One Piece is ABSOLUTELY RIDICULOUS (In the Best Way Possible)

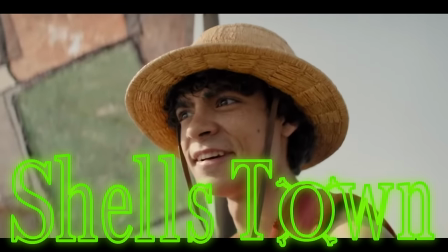My dream is to find the One Piece and become King of the Pirates!
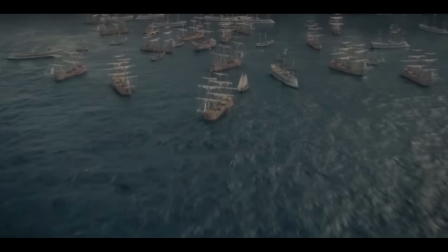The show opens in a place called Logetown, 22 years before the start of our main story.
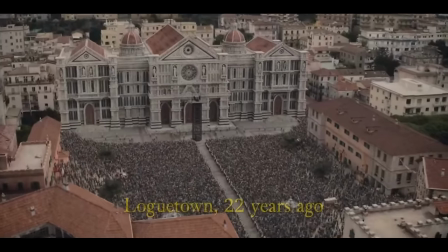We see that a massive crowd has formed, all to witness the execution of Gold Roger,
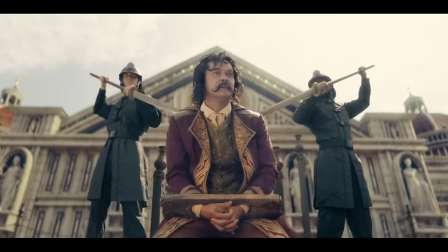who is not only the most notorious pirate to have ever lived, but even claims the title of King of the Pirates.
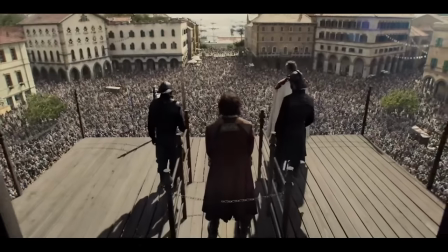Despite this being the stage of his execution, Roger seems pretty chill about the whole thing, almost giddy.
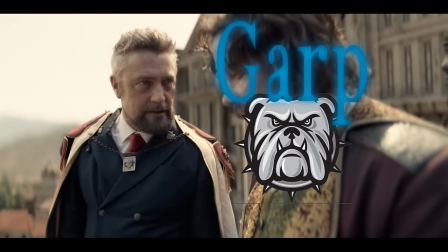A Vice Admiral, who he later learned to be Garp, asks Roger if he has any final words.
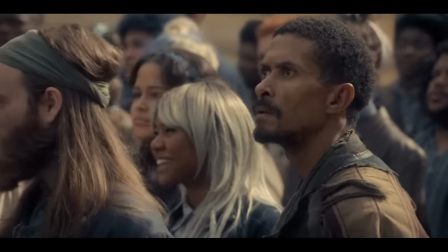Big mistake. Turns out, Roger's final words will have lasting consequences as he does his best Mr. Beast impression.
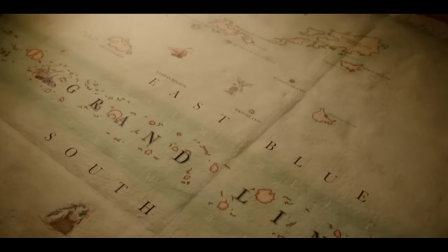Telling the gathered masses that somewhere on the Grand Line, he buried his treasure, the One Piece.
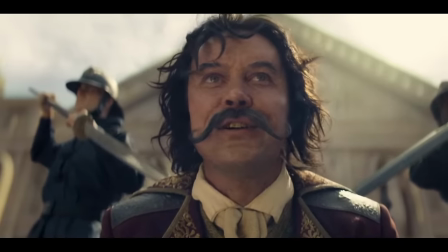Now Garp really goofed here, because as soon as he heard Roger start talking, he should have given the nod for the executioners to stop him.
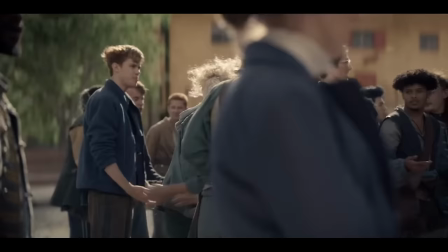Instead, Roger's words usher in a new age of piracy, as the crowd disperses all with the same goal in mind, finding the One Piece.
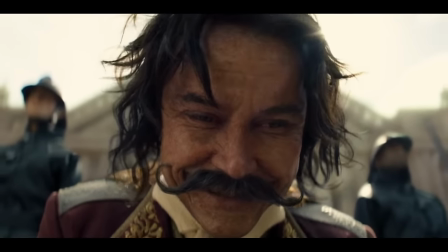Roger dies with a laugh on his lips as he witnesses the chaos of the crowd, knowing that they will continue his legacy.
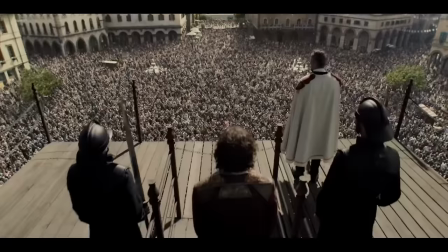I think this opening scene does a great job to pique the viewer's interest, as the world feels immediately compelling.
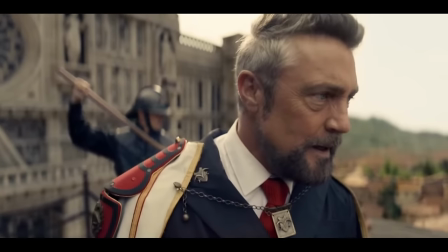Free yourselves! Take to the seas! My treasure is yours to find!
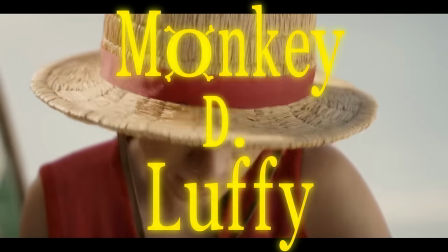We are then introduced to our main character, Monkey D. Luffy. I wonder what the D stands for.
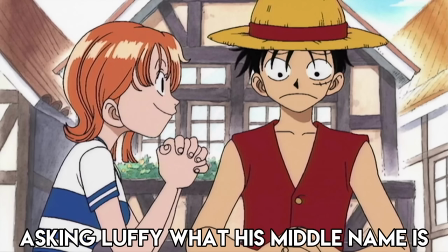Davy? Daniel? Dante? Doubloon? I guess that's a mystery we'll just have to learn in future seasons.
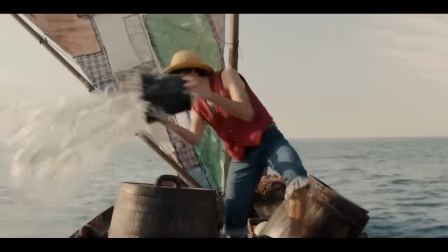As we meet Luffy himself, he is on a little dingy that's taking in water as he tells the audience, I mean, the bird, about his dreams.
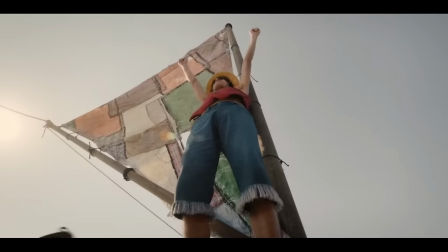I think what this scene does well is to help establish the kind of tone that One Piece is going for.
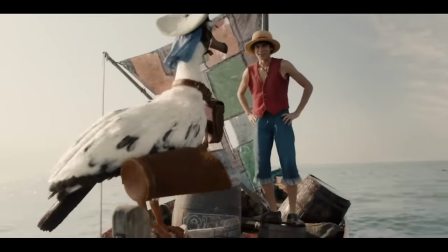So what do you say? Are you with me?
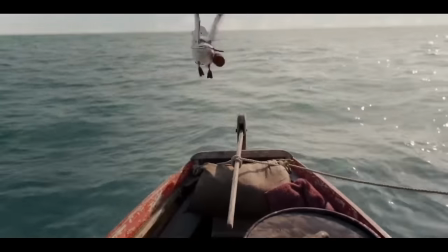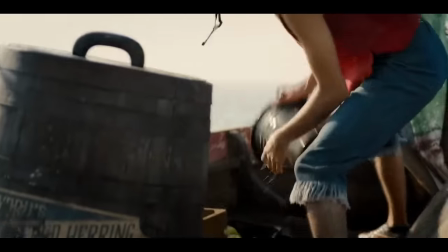Luffy instantly comes across as a fun, kooky character, and it feels like the show will mirror him in a lot of ways.
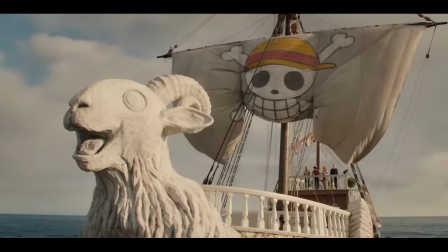I think after this scene, the audience can expect a fun, goofy pirate adventure, and that's what they get.
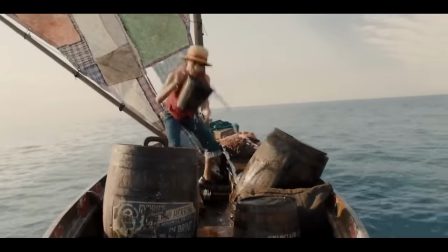I like this as our first introduction to the character, as it gives him all the room in the world to grow and rise in status.
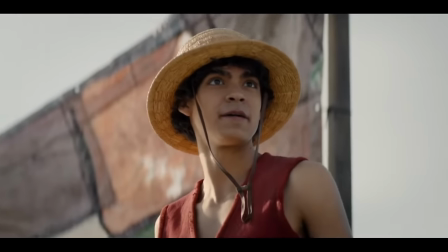As his boat sinks, we learn that Luffy can't swim.
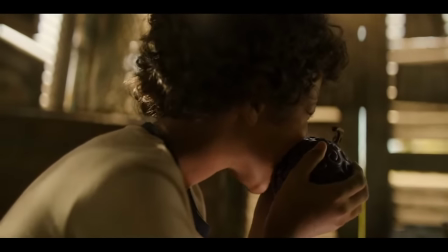We later learn that the reason for this is because he ate a devil fruit, which gave him special abilities but at the cost of being cursed by the sea. I think the inability to swim for a pirate makes their relationship to the sea more interesting as it feels like a juxtaposition.
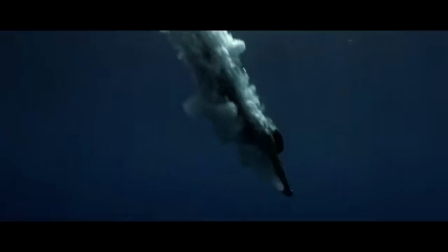When you think of a pirate, you just kind of assume that they can swim and so the fact that anyone who eats a devil fruit can't adds a new element to the story.
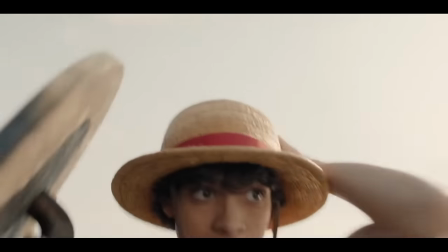We learn that Luffy isn't ready to go down with his ship though as he climbs into a barrel. flashing me back to a game from my childhood called Monkeys in a Barrel.
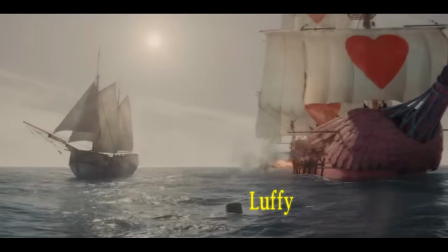As Luffy floats on, he winds up in the middle of a skirmish. We see this massive pink heart ship, led by a pirate named Alvita.
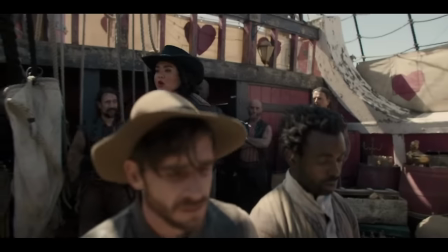When her crew defeats the other vessel, she lines up the survivors, asking them if they transported a pirate hunter named Rorinoa Zoro.
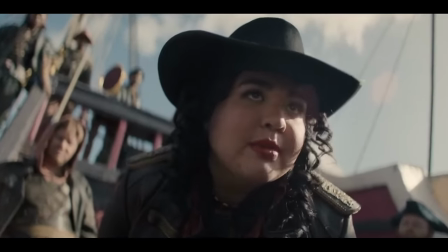When Alvita asks if she was number one on Zoro's list, they say, Who?
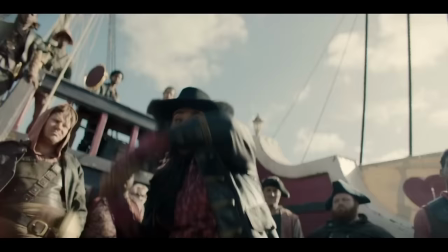This causes her to pull a Negan, using her spiky duck bat to bash in the man's head.
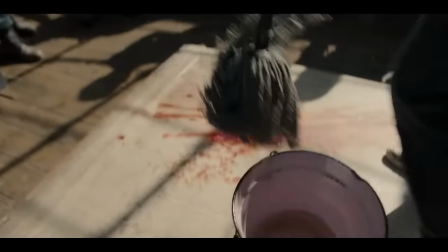A pink-haired boy, and member of Elvita's crew, Kobe, is put in charge of washing the brain splatter off the deck.
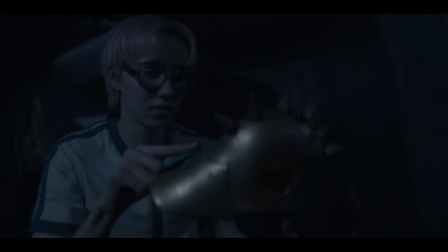Later, when Kobe is cladding Elvita's bat, Luffy bursts out of one of the barrels.
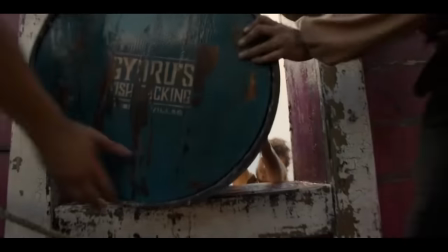I guess during the battle, they saw a floating barrel and assumed it was loot from the other ship.
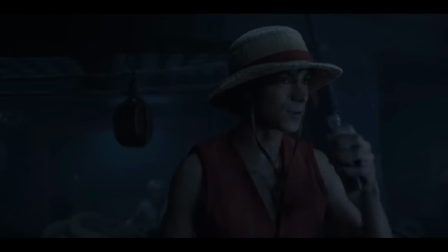While looking for food, Luffy tells Kobe he is a pirate, and the two start talking about what makes a pirate.
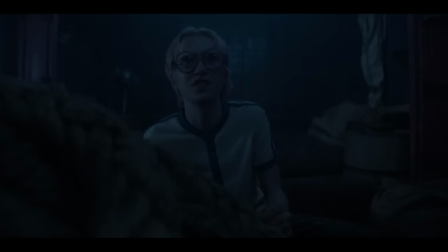Having Elvita as his main experience with pirates, Kobe denounces them as cruel, thieving murderers.
Pirates are scum. They're thieves and murderers.
Whereas Luffy has had a much different experience with pirates.
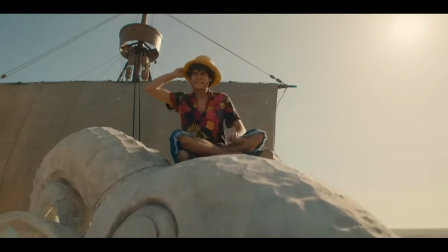To him, being a pirate is the best thing ever, because it means freedom, adventure, and the friendship of a crew.
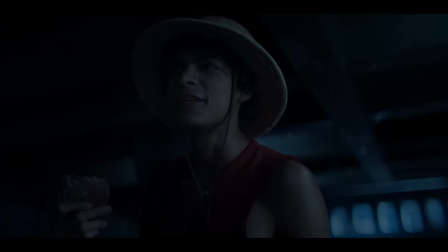I think this idea of what it means to be a pirate is an interesting discussion brought up a couple times over the season.
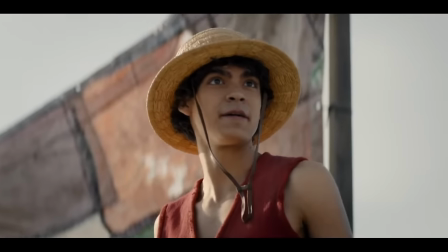It's also pretty evident from the start that Luffy is a different kind of pirate from the norm.